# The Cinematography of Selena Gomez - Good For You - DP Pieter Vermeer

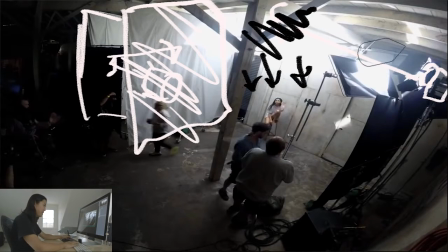[16:29]
So pretty cool. There might actually be some real daylight happening here and here, and there's maybe a real skylight up there, I'm not sure. But in either case, there's a big bright source from this top direction and coming down.
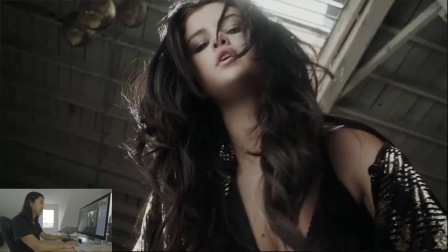[16:42]
So this moves us to our last setup. Always sad to be on the last setup, you know. I like doing these, but we gotta get to the last step eventually. What's happening here is we're essentially looking up at Selena Gomez, and it's not really clear in just the video what's happening, but she's in bed.
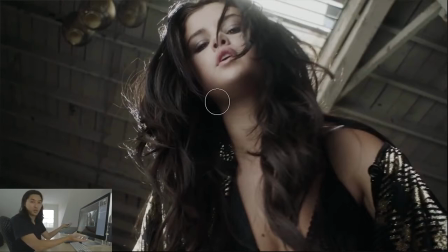[16:59]
And more or less, you're in bed with her. That's kind of the idea, I think, with what's going here. And we also see why they chose this location is that we have this beautiful roof. Did I just say roof weird?
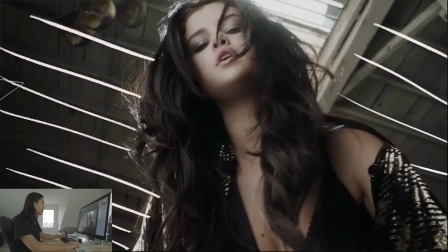[17:11]
So we see these like nice white wood beams. And there's this nice skylight up here that Peter's definitely utilizing. And the art department pretty much came in and added these globe spheres? These like gold chrome sphere ornaments to give a little bit of interest and breakup and make it look like someone's living here.
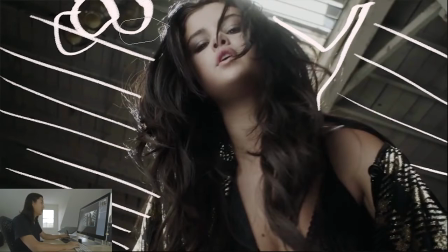[17:28]
It's not just like an empty loft, which it definitely is. So we're seeing edge light from that window. There's a sun back here. And then from this direction is a very soft light.
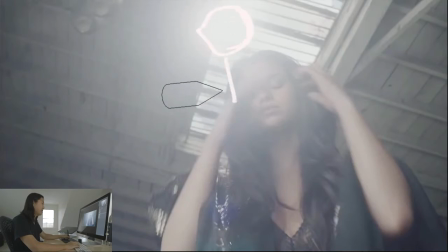[17:39]
Pretty cool setup. And then here's this actual sun. And again, look how this lens is flaring, or look how it's veiling. As a DP shooting music videos, if you're going for these kind of looks, you need to basically go to a rental house and just flare the out of a bunch of lenses and find out which ones do this,
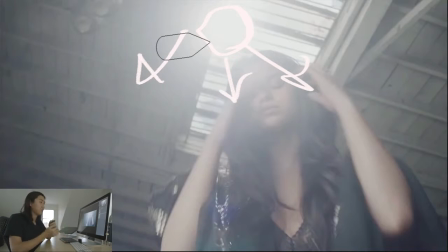[17:57]
which ones flare differently, which ones do you like, which ones are right for the music video. That's what's going on. Good DPs, they just know it. I guess I'm not a good DP because I don't really know all the flares all that well.
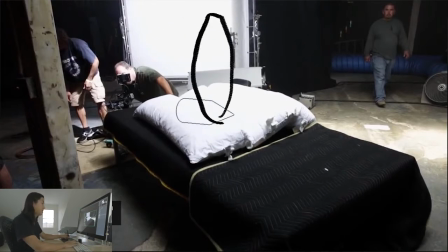[18:07]
So here's our behind the scenes of the setup. So Selena Gomez sitting here, there's Peter with the camera looking up at her. And then here's the main key light. Another book light, another 6x book light.
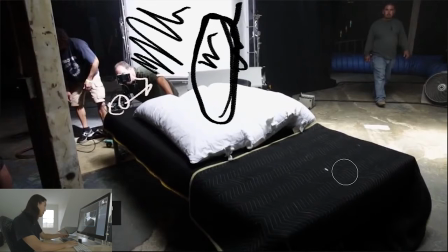[18:21]
HMI, pretty straightforward. And then we can even see here, I don't know what color to call it out with, there is the Kino Flow kind of filling in again. So almost every lighting setup so far has been maybe using some natural light as a backlight. But more or less he creates one source from one direction with a book light.
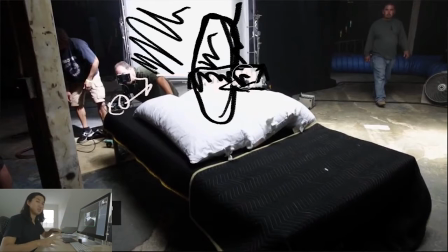[18:41]
That's like the main direction that gives most of the shadow, and then you just fill in a little bit with that Kino Flow.
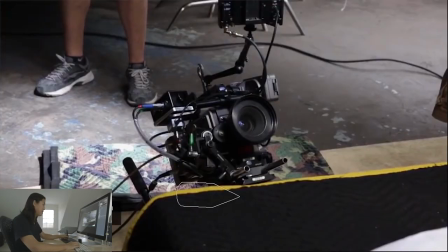[18:47]
Pretty cool technique, I like it. And so now is a good time to talk about our camera. This is an area mirror, clearly. Nice Alexa Alev sensor, shooting to log C. It does a good job with skin tones,
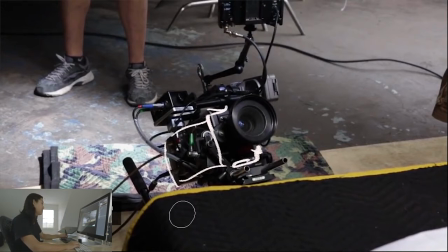[19:02]
and we're usually shooting skin tones, so that's why this camera's getting used a lot. There's a wireless focus motor here. Is that a Preston? Looks kind of small to be the Preston MDR. Monitor to view the shot at a low angle.
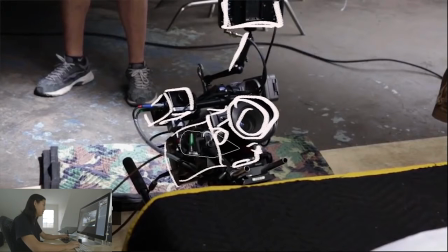[19:15]
And here's our lens. I still don't know what lens this is. It's small, it's vintage, it flares nicely, so there's probably, you guys tell me.
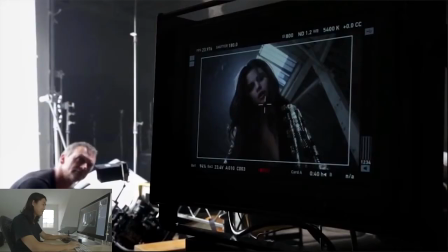[19:23]
You tell me what this lens is, I don't know. Here's our last setup of the whole thing, sad to say. Again, Peter over here, being a boss, shooting Selena Gomez. Our big, beautiful key light. Looks like a 12 by now that I look at it. And then here's the shot. Again, very edge lit.
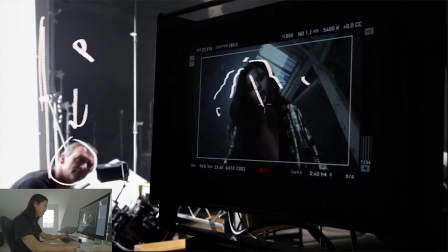[19:39]
There's probably some atmosphere in here to be able to see this stuff. See some of the sun rays. Really dynamic 3-point perspective shot. I'm not gonna get into what the different types of perspective are, but when you look up, typically you have 3-point perspective, especially with a wide lens like this.
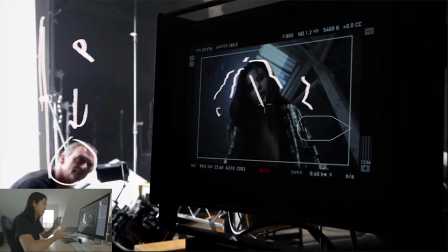[19:53]
My guess, My guess is this is a 24 millimeter lens. Might even be wider, might be more like an 18, I'm not sure. So, that is gonna wrap it up for our look at Selena Gomez. Good for you. This is a really beautiful video and definitely a little bit more mature photography happening here in that we're allowed to go a little bit dark. It's not so much of that front lit pop beauty stuff happening. And it's not really like the DP's choice on which one you go with that. Usually when you talk to the director, there's a pretty clear direction that you want to take. And this one, Peter was allowed to go dark to kind of imply this more mature narrative type of photography.